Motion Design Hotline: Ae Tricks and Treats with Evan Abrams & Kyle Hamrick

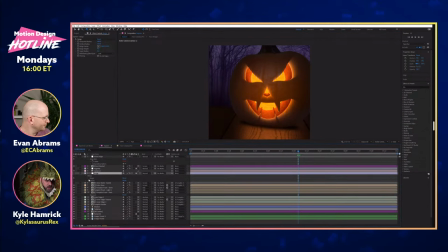34:04 It's pretty subtle, but using the bulge effect to kind of help sell the roundness a bit here in the middle of the frame and you'll see it's only at point two the uh the default is one which would have been
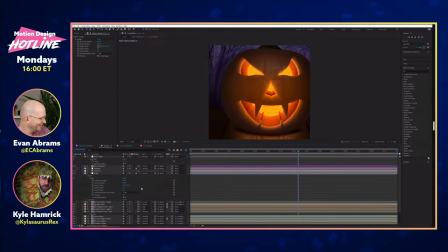34:18 like quite a bit um but you know honestly if you wanted to kind of get really close and sort of have it feel a little overwhelming that might have been really fun um so uh i was pretty happy with how that worked out and uh that's i
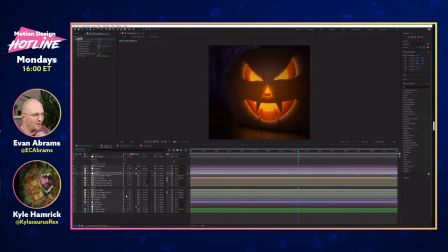34:33 was gonna say that that really has like a fisheying effect on the thing that i don't know maybe not enough people are are getting into the warps and the bulges and those types of things to like oh it's got to be it's got to be totally real actually
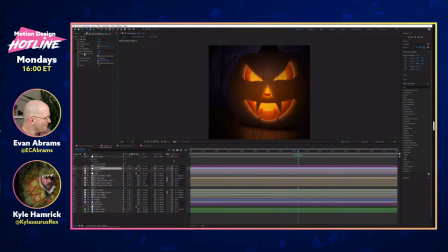34:47 no just just be marginally believable uh-huh and uh to that point um i do also have one other adjustment layer that has some vignetting on it um but then i also i'll leave the vignette off for a second i also am a big fan
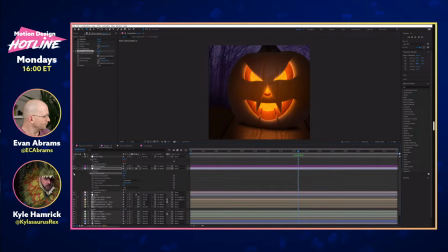35:04 of using optics compensation but reversing it so that you can kind of get some of that warping at the edges of the frame like this. And especially on something like this, it kind of felt like it helped add that surreal quality.
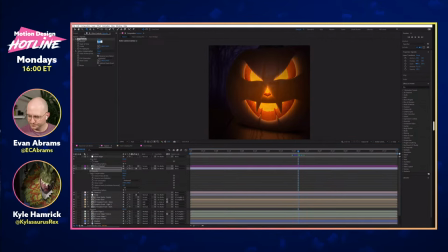35:20 So there you go. That's pretty much my breakdown. Certainly happy to like dive in deeper to any specific parts if we want.
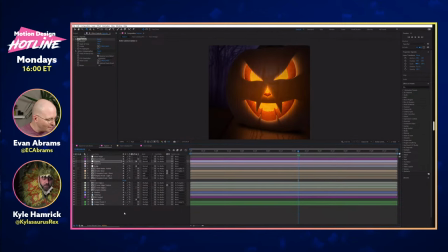35:28 But that's true. If anyone wants us to zoom in on something specific, we can definitely do that. I want to take people through some of the kind of control setup that I had going on on mine. Yeah, I'd love to see that more. I kind of wish that my face was more controllable now that I've seen what you did.
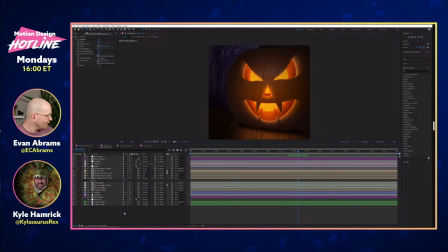35:44 Well, because, yeah, let's just jump into your face real quick, because it's a lot of keyframes on paths, right?
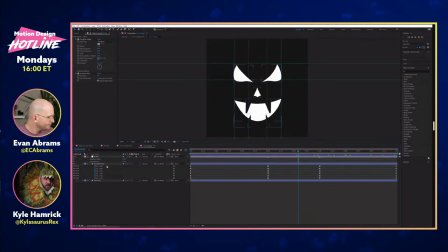35:50 It's just a lot of path. That's all it is. Yeah, it's literally a bunch of paths and just some keyframes on those. I started with the happy face, and then I was like, what can I do with that? um you know just kind of like tweaked the tweaked what was there perfect
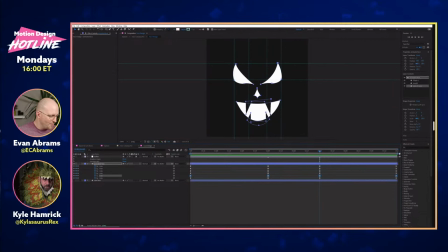36:07 so i yeah i was hoping to make a bit more of a character thing um
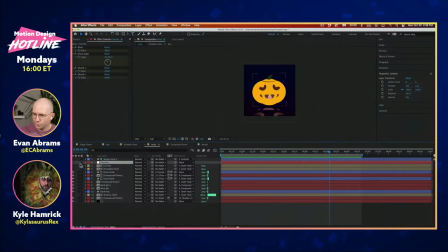36:12 so all of my controls basically here uh
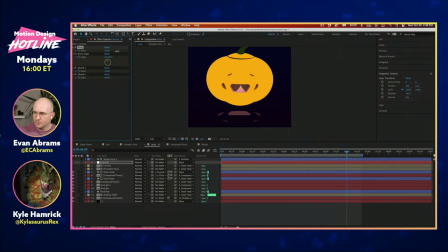36:17 just to run you through those again i've got a little bit of blinking that's possible so i've got kind of eyelids that can shudder i've got a brow angle that i can tweak i've got a mouth that i can i can make kind of larger and smaller and and wider and narrower so
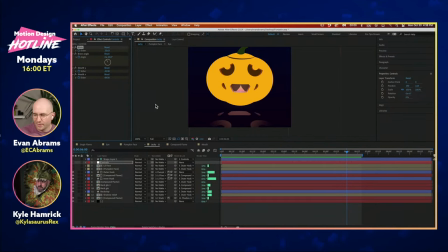36:34 i've got i've got those tweaks going on um the other thing
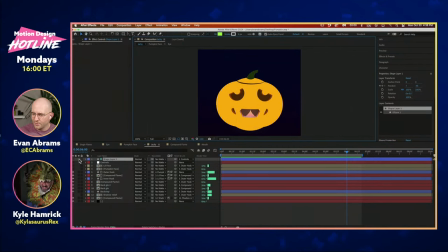36:39 that uh that i've got at my disposal here is a
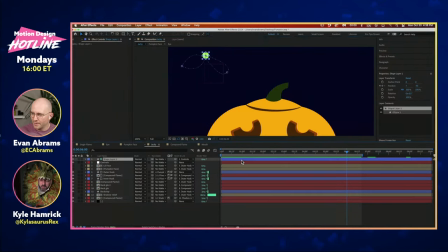36:44 little bit of a joystick kind of thing so it is a i've got a shape layer that is parented to a null now that means that the position remember when you pair things together they become uh relative to each other right and that
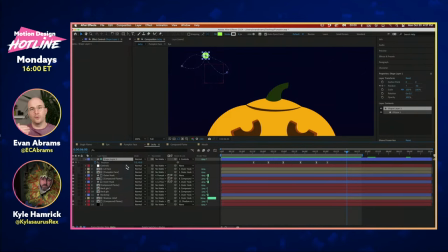36:59 means that the position if it was zero zero would be right it's like the joysticks at neutral and so if i move this away just remember that its
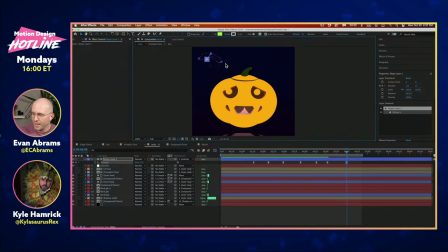37:10 movements are all relative and i've got this rigged up and you can see that it's moving a few objects so it's moving the pupils and the actual whites of the eyes themselves so let's track this back so if we go into
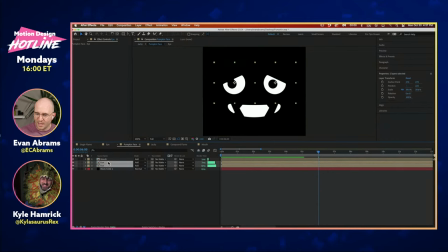37:27 pumpkin face pumpkin face just has eyes eyes mouth and a black solid in here so if we get into some of these eyes they're both duplicates of the same eye but one thing that i have used is a little essential
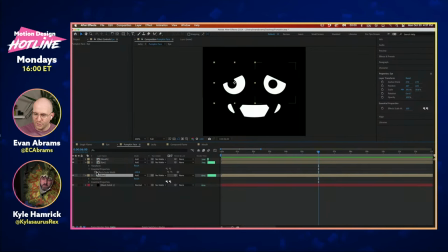37:42 properties on them and i'm just using that to flip the brow or that eyelid over so that i can i can have basically not mirrored right if i were to mirror or to flip the eyes then